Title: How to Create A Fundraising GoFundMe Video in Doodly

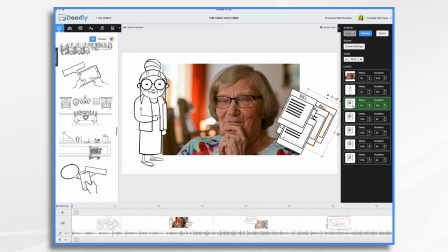247s
And then you copy and paste it multiple times. Now on the copied images, they have a delay of 0.5 seconds and a zero duration. And so that means that a half a second goes by before the next one just appears, and then a half a second, and then a half a second, okay?
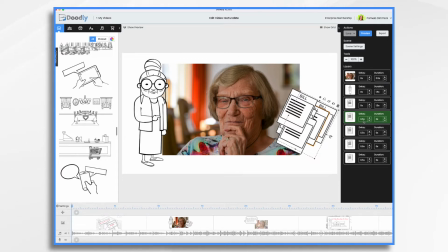266s
So that's how they kind of pop on one after the other. We could take a look at that again if you'd like.
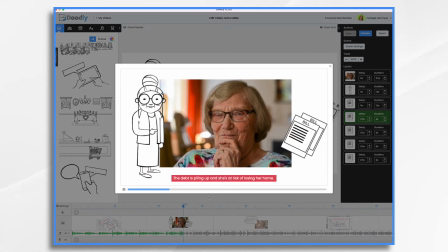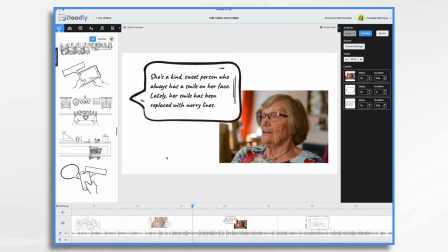281s
Now on this scene here, instead of having a subtitle, head and used a speech bubble. I thought that would just give it a little more visual interest to have that. And that allows me to be, you know, it's kind of like I'm talking off camera saying she's a sweet, kind person, blah, blah, blah, blah, blah.
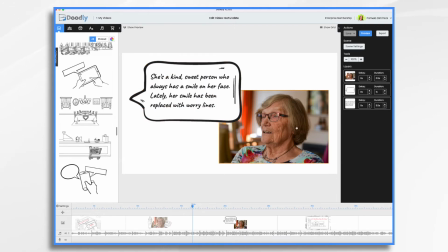299s
And we can still see her cute little face here.
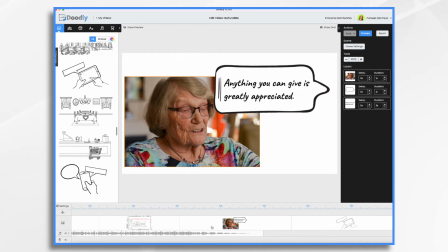301s
I did something similar on this very end screen, but I also had, if you go to scene settings, a subtitle as well.
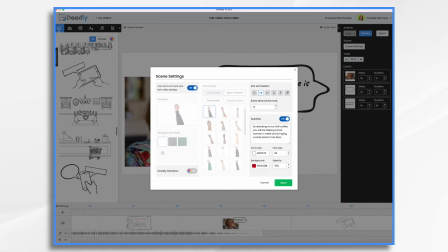309s
So this is, you know, telling them blah, blah, blah, blah, blah. And then here's me, anything you can help, it's greatly appreciated.
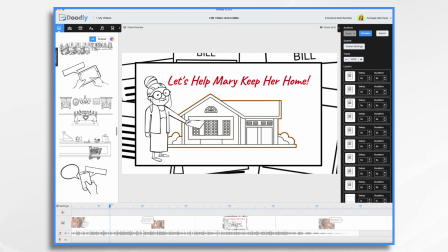316s
Now over here in our middle scene, we have a whole bunch of bills, and you'll see they don't do anything fancy. They're all just on there when the scene starts. So there's no delay and no duration. They don't draw on or anything. They just exist. And then after a second, after we see the bills for 1 second,
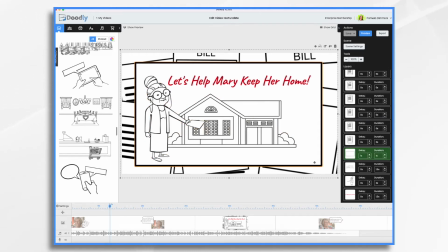336s
then this plain rectangle draws on. It's just a white rectangle with a black border. And the reason I did that is because, take it away, look how cluttered that is.
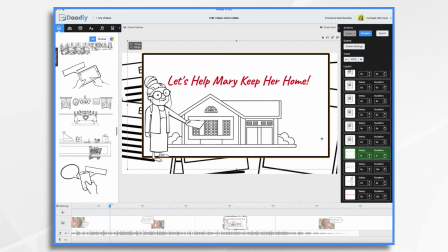351s
It's so busy. You can't see the house. You can't see the text or anything. And I just think that looks a lot nicer to have that there.
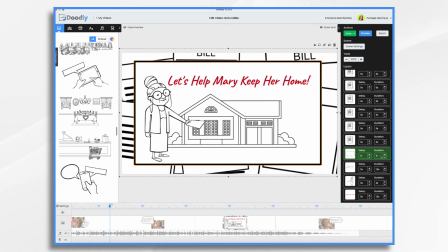360s
So it has a 1 second delay, and it just takes a hand 1 second to draw that on. And then we bring in the house and Mary, and then the words saying, hey, come on, let's help her out.
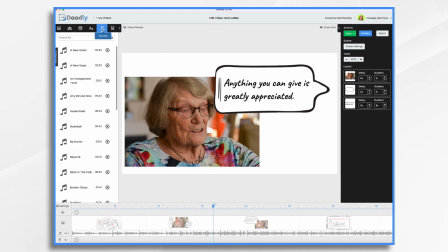371s
And then finally, I added a music track. You go down to sounds, and I just picked this one, Any Minute Now. The length was great for the length of my video, and it just worked fine. I did turn it down a little, and it was still awfully loud. When I played it, you might have noticed that.
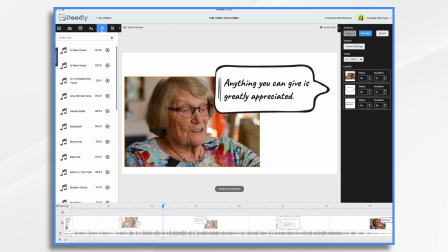390s
So maybe I'd turn it down even more. And you do that just by clicking the little speaker icon and adjusting it. Now, I opted not to do a voiceover for this. And the reasoning is, with a GoFundMe video, oftentimes people put them on social media sites.
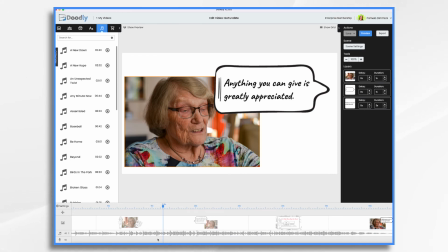409s
And well, how do people watch videos on social media? Oftentimes they have their sound turned off. You know, maybe they're riding a bus or something and they don't want the other people around them to have to listen to it. So that's why I opted to go with the subtitles, to tell the story visually rather than through my voice.
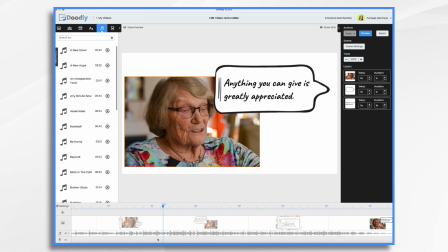427s
One final thing to note is that when you want to put this video on GoFundMe itself, you need to first put it into YouTube. And you're going to copy and paste the YouTube link to GoFundMe.
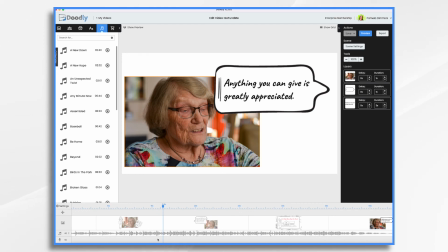440s
And that's just how GoFundMe handles videos. And that's the basics of how you can use Doodly to create a fundraising video for a site like GoFundMe. I hope this gives you some ideas, and thanks for watching.